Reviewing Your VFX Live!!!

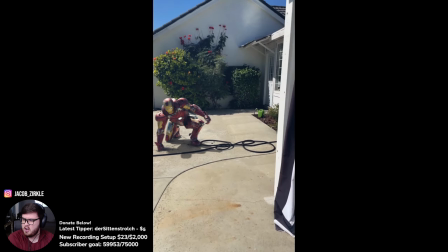I don't want to go into my shadow rant that I always go on every single stream, but just know whenever shadows like are being kind of cast from the sky, so they have direct like sight line from the blue sky,
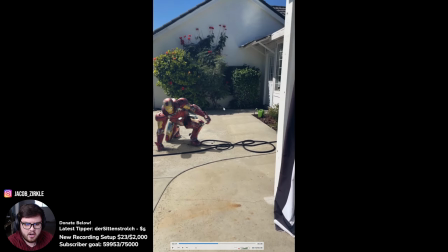it's always going to be more of a blue hue. And so you can tell back here, all of these shadows have like a bluer hue and stuff to it, whereas like if you come back over here, the shadow underneath the awning and all that stuff, it's going to have not a blue hue. You can see it's more of like a yellowish reddish color, you know, especially under here it's more of a yellowish red.
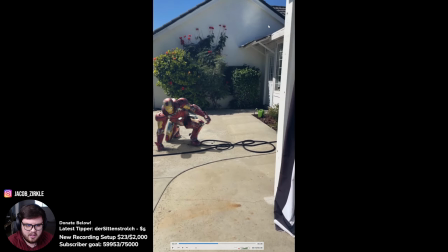Those are more of the bounce light, not really the shadow, the ambient occlusion and stuff, I mean. But they just know that that's kind of how shadow inherently behaves, and since it is going to be kind of being illuminated by the blue sky, it is going to be a darker, more bluish hue like this over here. I think using reference in the shot is really, really important.
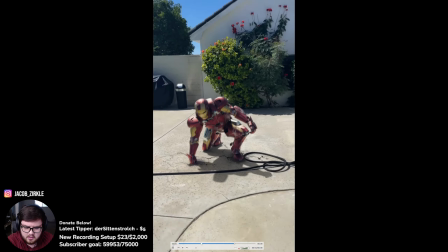In terms of everything else, I think everything else is looking pretty good. Let's check your motion blur.
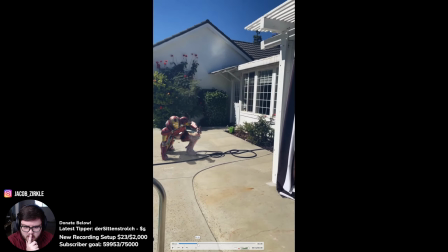Now, denoising, I think it would greatly benefit if you added some more samples and stuff like that,
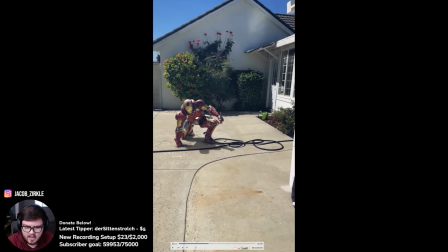because I am noticing a lot of shine on some of this, especially with metallic things.
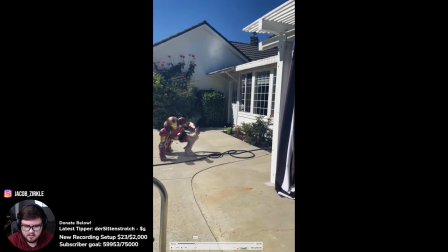Just let it render out some more, put to higher sample counts. I know that's sometimes a tough ask and stuff, but just know I can see some of the denoising
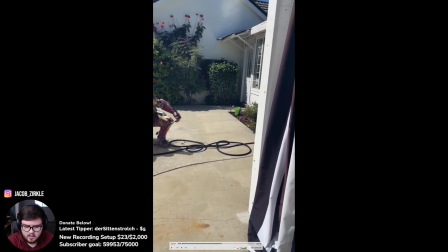artifacts right there, and so it reads like it doesn't perfectly match into the scene.
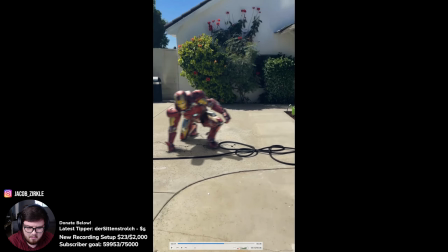Other than that, he is standing on the hose, and so I maybe would I can maybe tell that you did some roto,
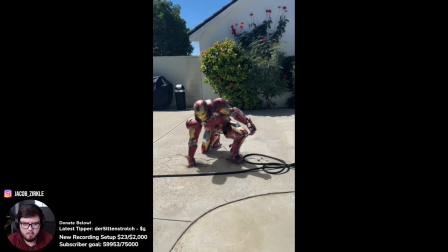maybe not. It's so hard to tell, but yeah, I would just maybe move them back, you know, a little bit, and not even have to deal with that, especially because you're having like a double shadow down here, and so that really wouldn't make sense. Also, it's a little bit too sharp for me. I can't really tell.
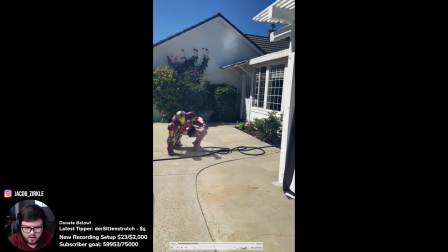I think the crack on the ground is reading like very in focus, right?
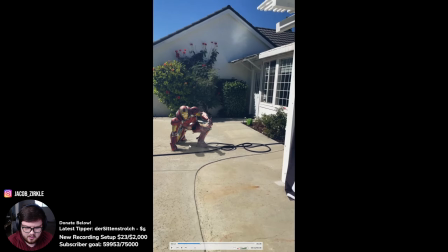Versus like, I think some of the details over there, with motion blur,
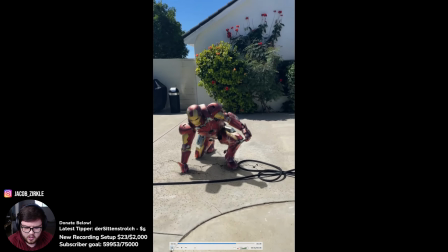but also with the defocus of the camera would actually kind of blur this a little bit.
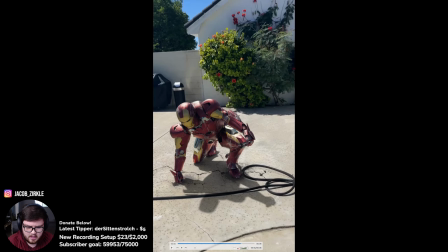Once we get up to this or whatever, I can believe it a little bit more, just because it would be more in focus, since iPhones and cameras in general kind of autofocus, you know,
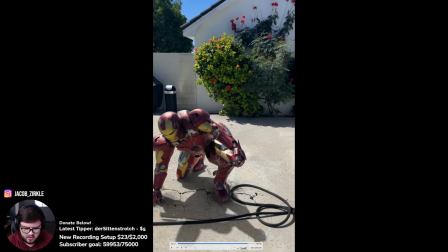pretty much all the time. And so yeah, those would be my big things. Really good job on the lighting, though.
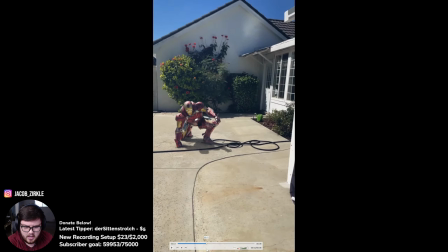I think directionality is pretty good to me, but yeah, just the shadow and a little bit of the compositing, and just do some more samples when you render. So very, very nice shot. I think this is yeah, really good. You know, I think if you just get those that final 10% is always what makes or breaks a shot,
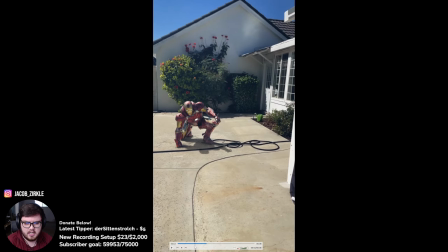and I feel like you're on that final 10% where you just need to nail some of the basic things like the shadow and stuff like that,
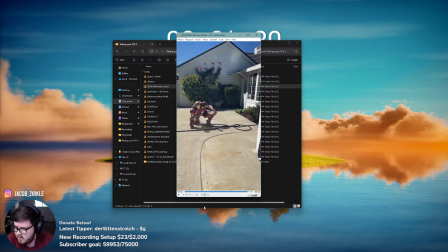and you have a perfectly photoreal shot. So really, really good there. We can move on to the next now.
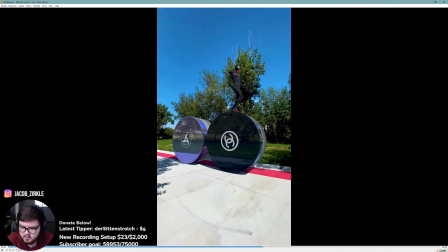So let's see this. Okay, nice little faux advertising.
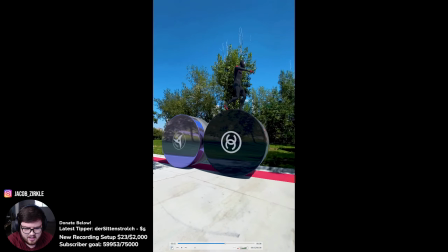Do we have a little Spider-Man Easter egg on the nice.
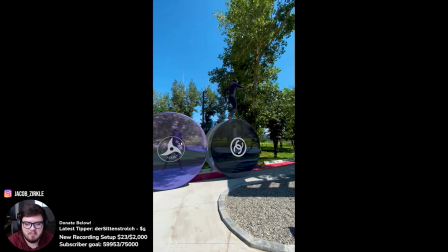I like that you added the Spider-Man holding the phone. That phone is massive, and so that is the biggest phone.
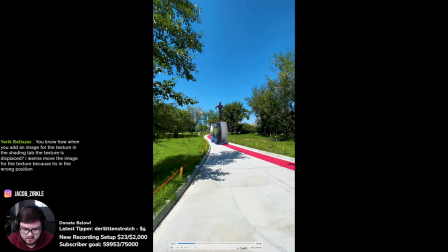It's almost an iPad at that point. But yeah, no, really good. Let's see. Do the reflections follow the scene?
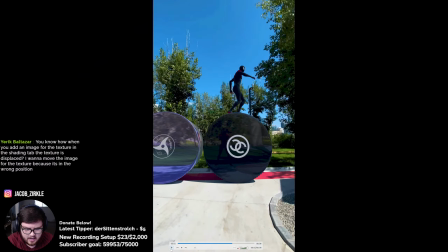Kinda. So here's a problem I have with this shot, just from a concept phase.
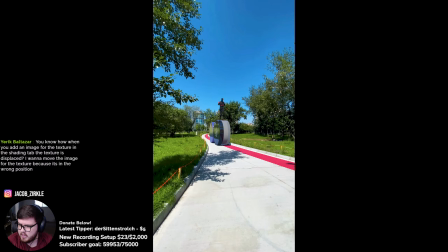You got to know the product when you're starting off with, and so when I like get advertising gigs and stuff like that, I make sure I kind of understand what the product is. And so for example, I would get like a product like this.
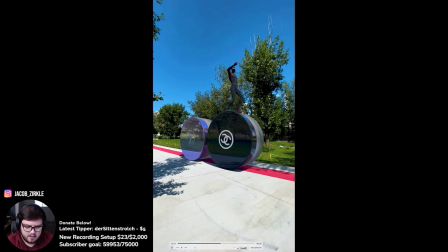I know that label is super reflective, like literally almost a mirror finish, and this is also a conversation you can have with the
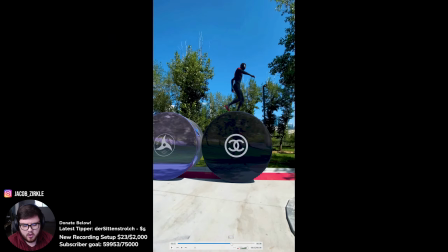client beforehand. I ask, you know, do you want it to be photoreal in terms of like, do you want scratches on it? Do you want some like fingerprints on it? Do you want it kind of scuffed up, all that stuff? Or do you want it like kind of more CG like, to where it's like perfectly shiny, no blemishes, nothing on it?